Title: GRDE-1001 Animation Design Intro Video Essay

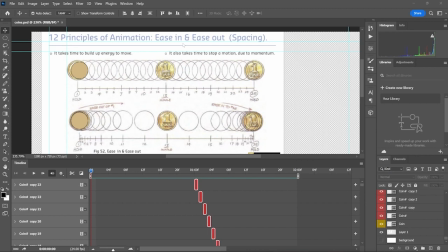(0:08)
So for the coin slide animation, what we did was learn about ease in and ease out. So here we see above no ease in or ease out. Here we see ease out and ease in. We're working on 24 frames. They're working on 25. So we can see a bit of difference.
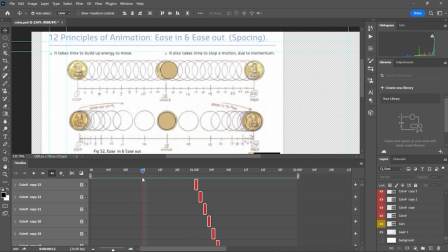(0:25)
There is some improvising. We can see here. There is also a bit of improvising here, but it's not really clear because everything is just mashed up here. So like this, just to show myself how easing in and easing out is like very important for animation, so I can have a clear comparison.
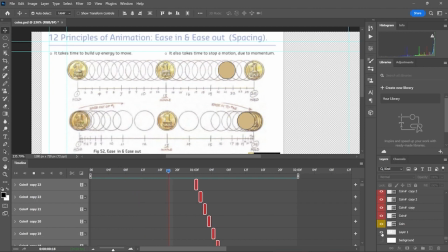(0:44)
We can see this is just sliding, then the one below is smooth.
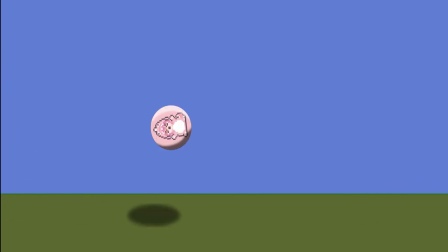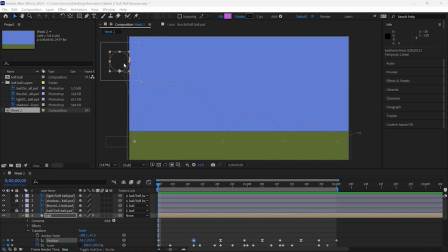(0:57)
For the softball bounce, we can see an arc for the ball to follow.
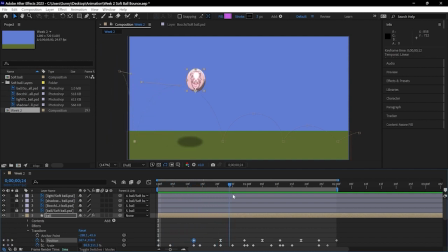(1:03)
Then there is also squash and stretch. Ball is falling, but it hits the ground. Falling, hits the ground. So if we look over here, we're keeping the mass the same.
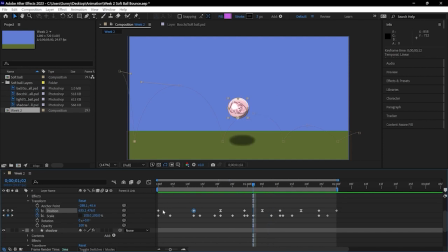(1:19)
Keeping the mass the same. This is the original.
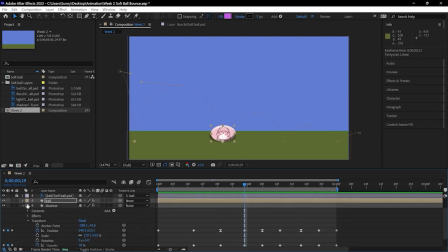(1:25)
So keeping it precision. And then while it's also moving, we also have it rotating.
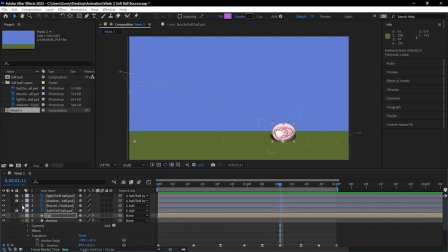(1:36)
This is the rotation. Because it's a softball, I wanted it to rotate more.
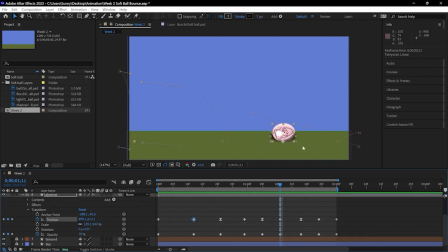(1:42)
And then if we also see here, the shadows are also following same point of contact. The shadow has the opacity change to make it more realistic. So should be the darkest. When it hits the ground, it should be darkest. Be it 70.
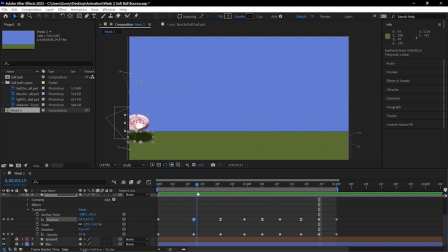(2:01)
I'm only doing 70 because pure dark doesn't look realistic. This looks strange. It's not even cartoony. So here we see 15% when it's highest.
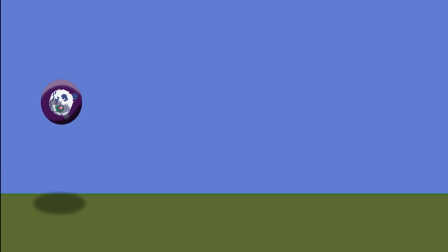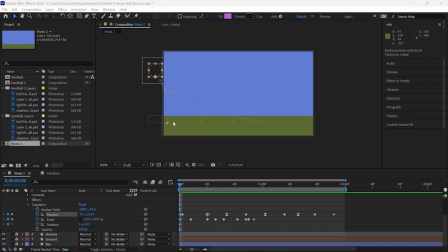(2:22)
So here we see the hotball bounce. It's basically the same. It follows an arc.
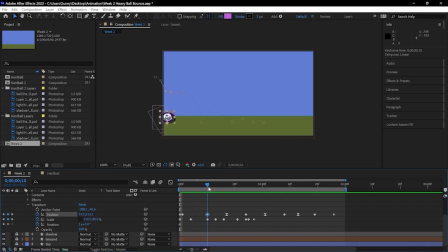(2:27)
It also does squash and stretch, but I've reduced it to make it seem more solid. It stops before the 2-second mark, whereas the softball went on. So the difference.
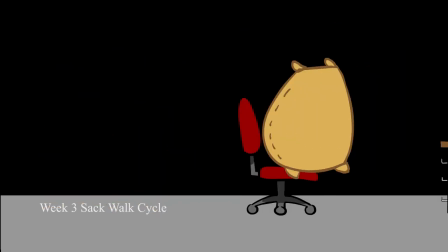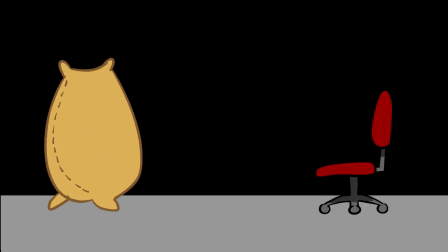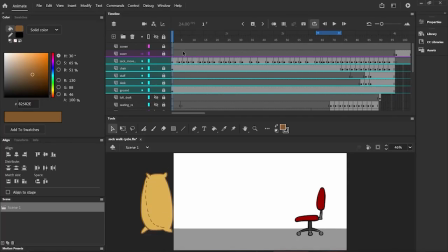(2:59)
This animation idea came from LoFi Girl. So what I thought about was LoFi Girl getting in position and then to the desk and then study.
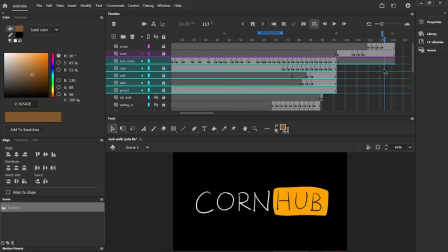(3:09)
But the twist is it's not study. We can see here.
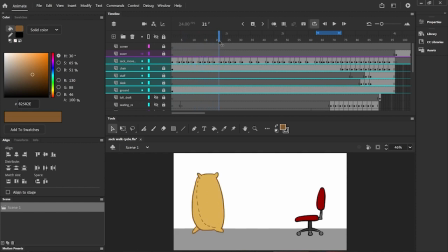(3:14)
So in terms of the 12 principles, I did squash and stretch. I did anticipation before jumping. So the shaking is the anticipation. And then here we see exaggeration or smear.
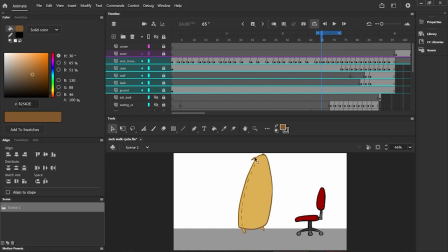(3:29)
We also see secondary action, ears being pulled back, the legs pointing downwards, ears pointing back. Then here it points backwards, hair is moving.
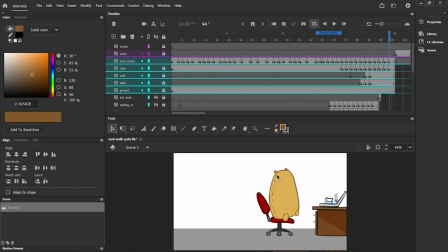(3:49)
I should have put follow through or overlapping animation here, but I just didn't have enough time.
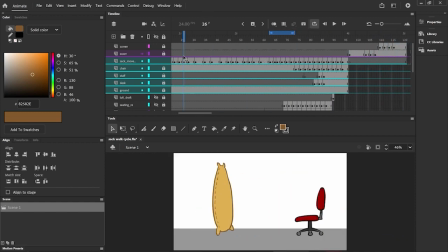(3:56)
So that was unfortunate.
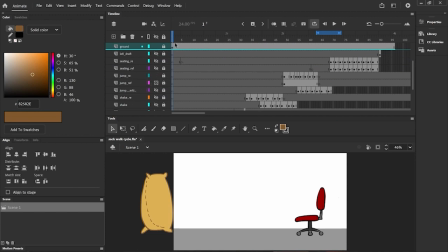(3:59)
And then if we look over here, there is actually an arc. It actually follows the arc when it jumps. This is the draft.
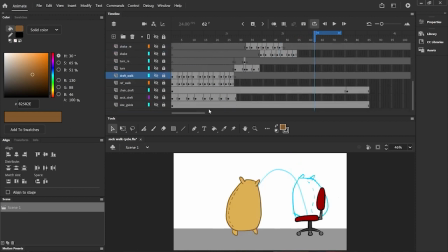(4:13)
We also see like all of these are stuff.